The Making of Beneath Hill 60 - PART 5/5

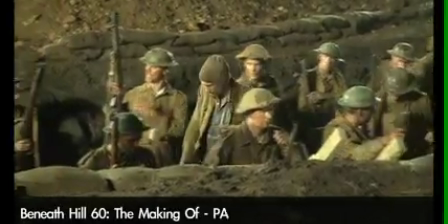(0:00)
Straight away, please. Jack, guys, get Steve some room to get back. Thanks, guys. Cheers.
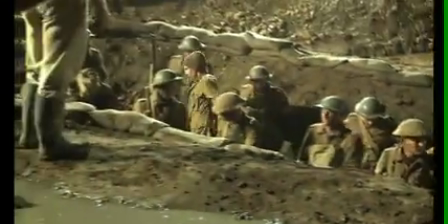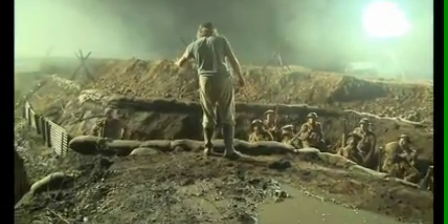(0:12)
Steve? Yeah. 3 beats after explain it. 3 beats. Give it a bit longer. Yeah, good.
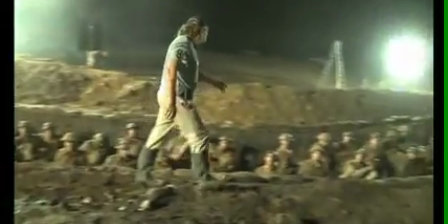(0:17)
Great. Just another version. Yeah. You want any more water, Steve? Nah, good, mate. Stand by.
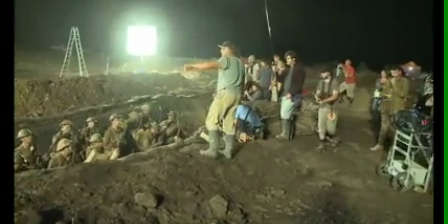(0:24)
Okay, so a few of you guys in the back rank this time.
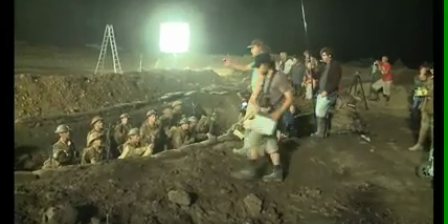(0:28)
Can you just make it a little bit, just a couple of you be one step forward so it's a little bit harder for Steve to get through, not a lot.
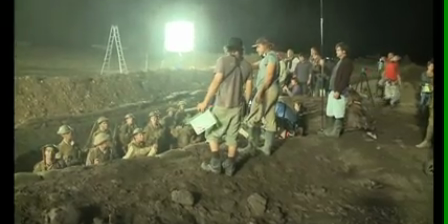(0:35)
Just one in every 3 needs to be maybe a little bit leaning forward, so he's got to get through a little bit tougher.
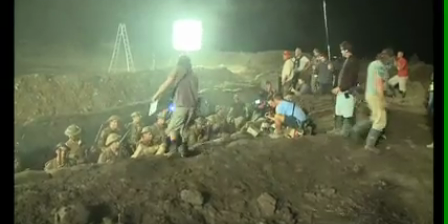(0:40)
And Great. roll. Rolling! Rolling.
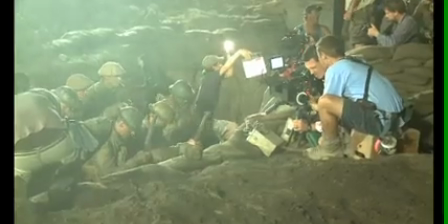(0:46)
Speed up. Keep it held. 5-10, take 2, okay. D-Marga. Mark.
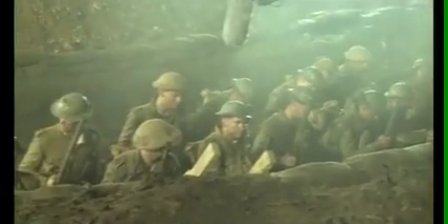(0:53)
B set. And action!
Fix bayonets!
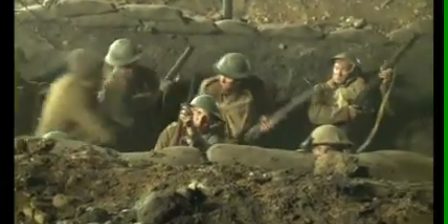(1:02) Move! Move! Out of the way! Move! Fucking move! Out of the way!
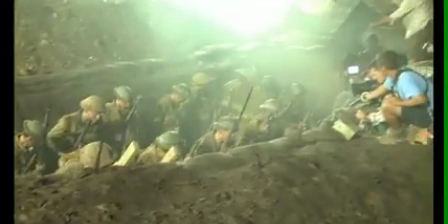(1:07) Out of the fucking way!
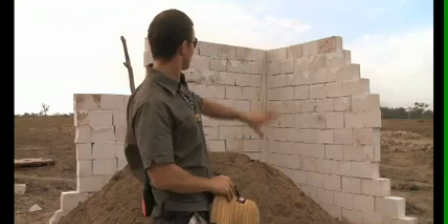(1:13)
So what we're doing today is we've set up the corner of the building, which is Hebel brick,
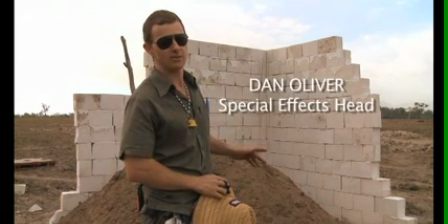(1:18)
so it's lightweight brick, and so we've laid it all up yesterday, and then we've cut into it with a grinder and made it, pre-weakened it, and then we'll be putting in about 6 kilos of Anfo, which is not sure whether that'll be enough yet, but this is our first test. And we'll also be having a fire element to the explosion as well to help light the explosion,
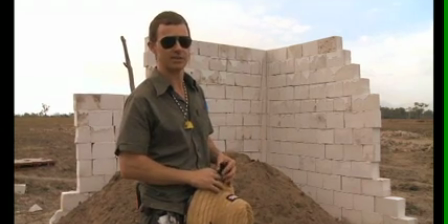(1:35)
because this film's going to be lit very realistically and there won't be a lot of Hollywood lighting. So yeah, that's what we're up to today, and as I said, this is our first test, and hopefully all goes well.
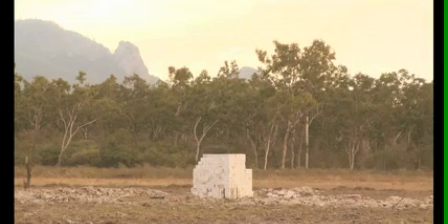(1:46)
It should be fun. Firing in 3, 2, 1.
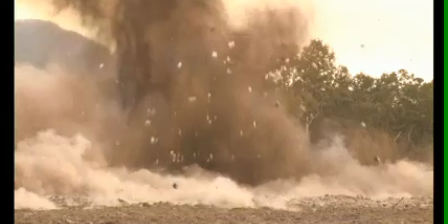Chick, chick, boom. Very early on, he just said, look, you just describe the scene to me and how you see it, and I'll tell you which bits are special effects and which bits aren't, and which bits are bombs we can blow up and which bits aren't, and that's what we did. So I just worked my way through and imagined what I'd like to imagine and said them out loud,
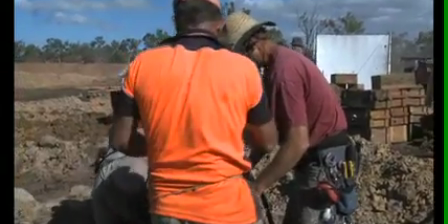(2:19)
and was constantly surprised. We've got one, what we call a dishpan mortar in there, which is going to blow a lot of soft, muddy dirt into the trench, make a bit of a crack, and a lot of people are going to get covered in mud, probably even us back here, but it'll be good.
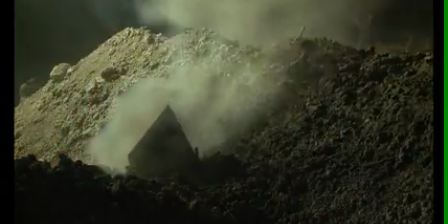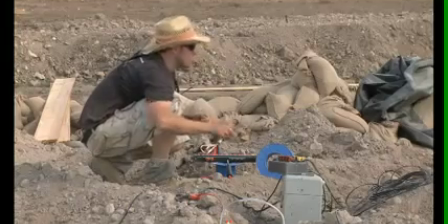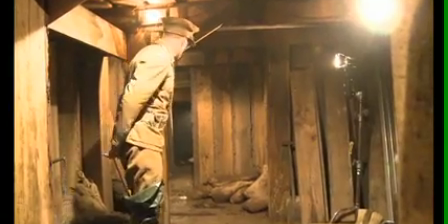(2:48)
Action!
Jim.
I said I'd really like it if the sets could drip and there could be like a river running down the Berlin Sap.
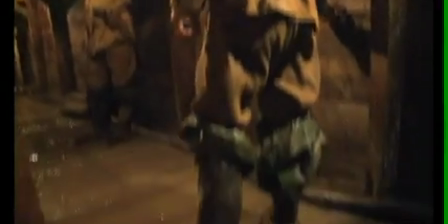(3:02)
They worked very closely with Clayton and the production designers, and you go down, you see the scenes of the bottom of the Berlin Sap where the main bomb in the film is, and the entire set leaks. I mean, the entire set drips.
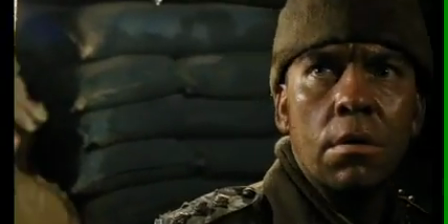(3:18) 53,000 pounds of hormonal high explosive, 8,000 pounds of gun cotton.
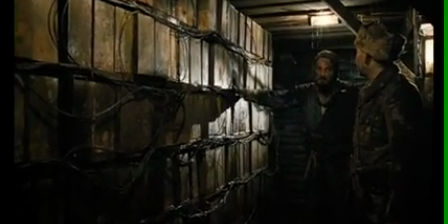(3:25) I've never seen anything like this before. No, nobody has. No.
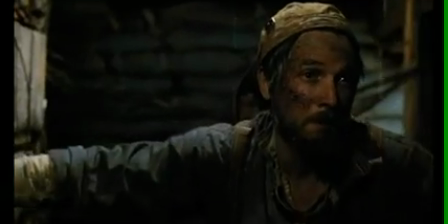(3:32) 500 feet down there is a Caterpillar mine. That one's 70,000 pounds.
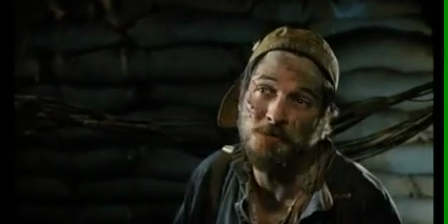(3:38) There's 21 of them. We've undermined the whole of the Mazine Ridge.
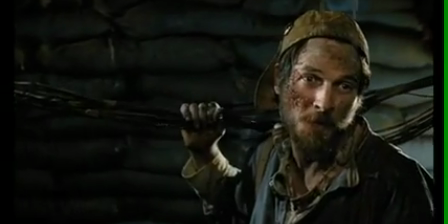(3:43) Nearly 1 million pounds of hormonal.
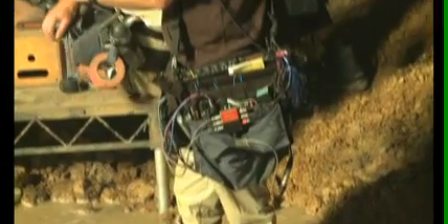(3:49)
3, 2, 1. Action!
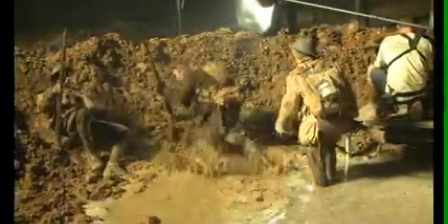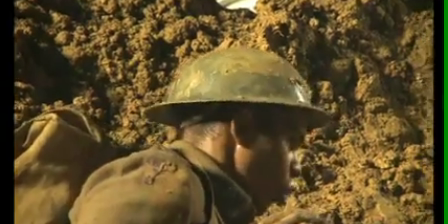(3:58) Tell you what, I'll go to the left, draw crabs. Soon as you hear that MG open up, you run like buggery.
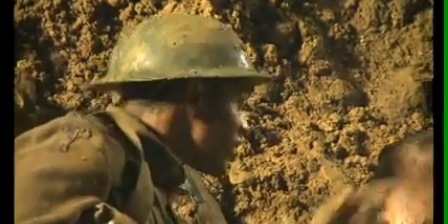(4:04) Don't bloody stop until you get to the sap.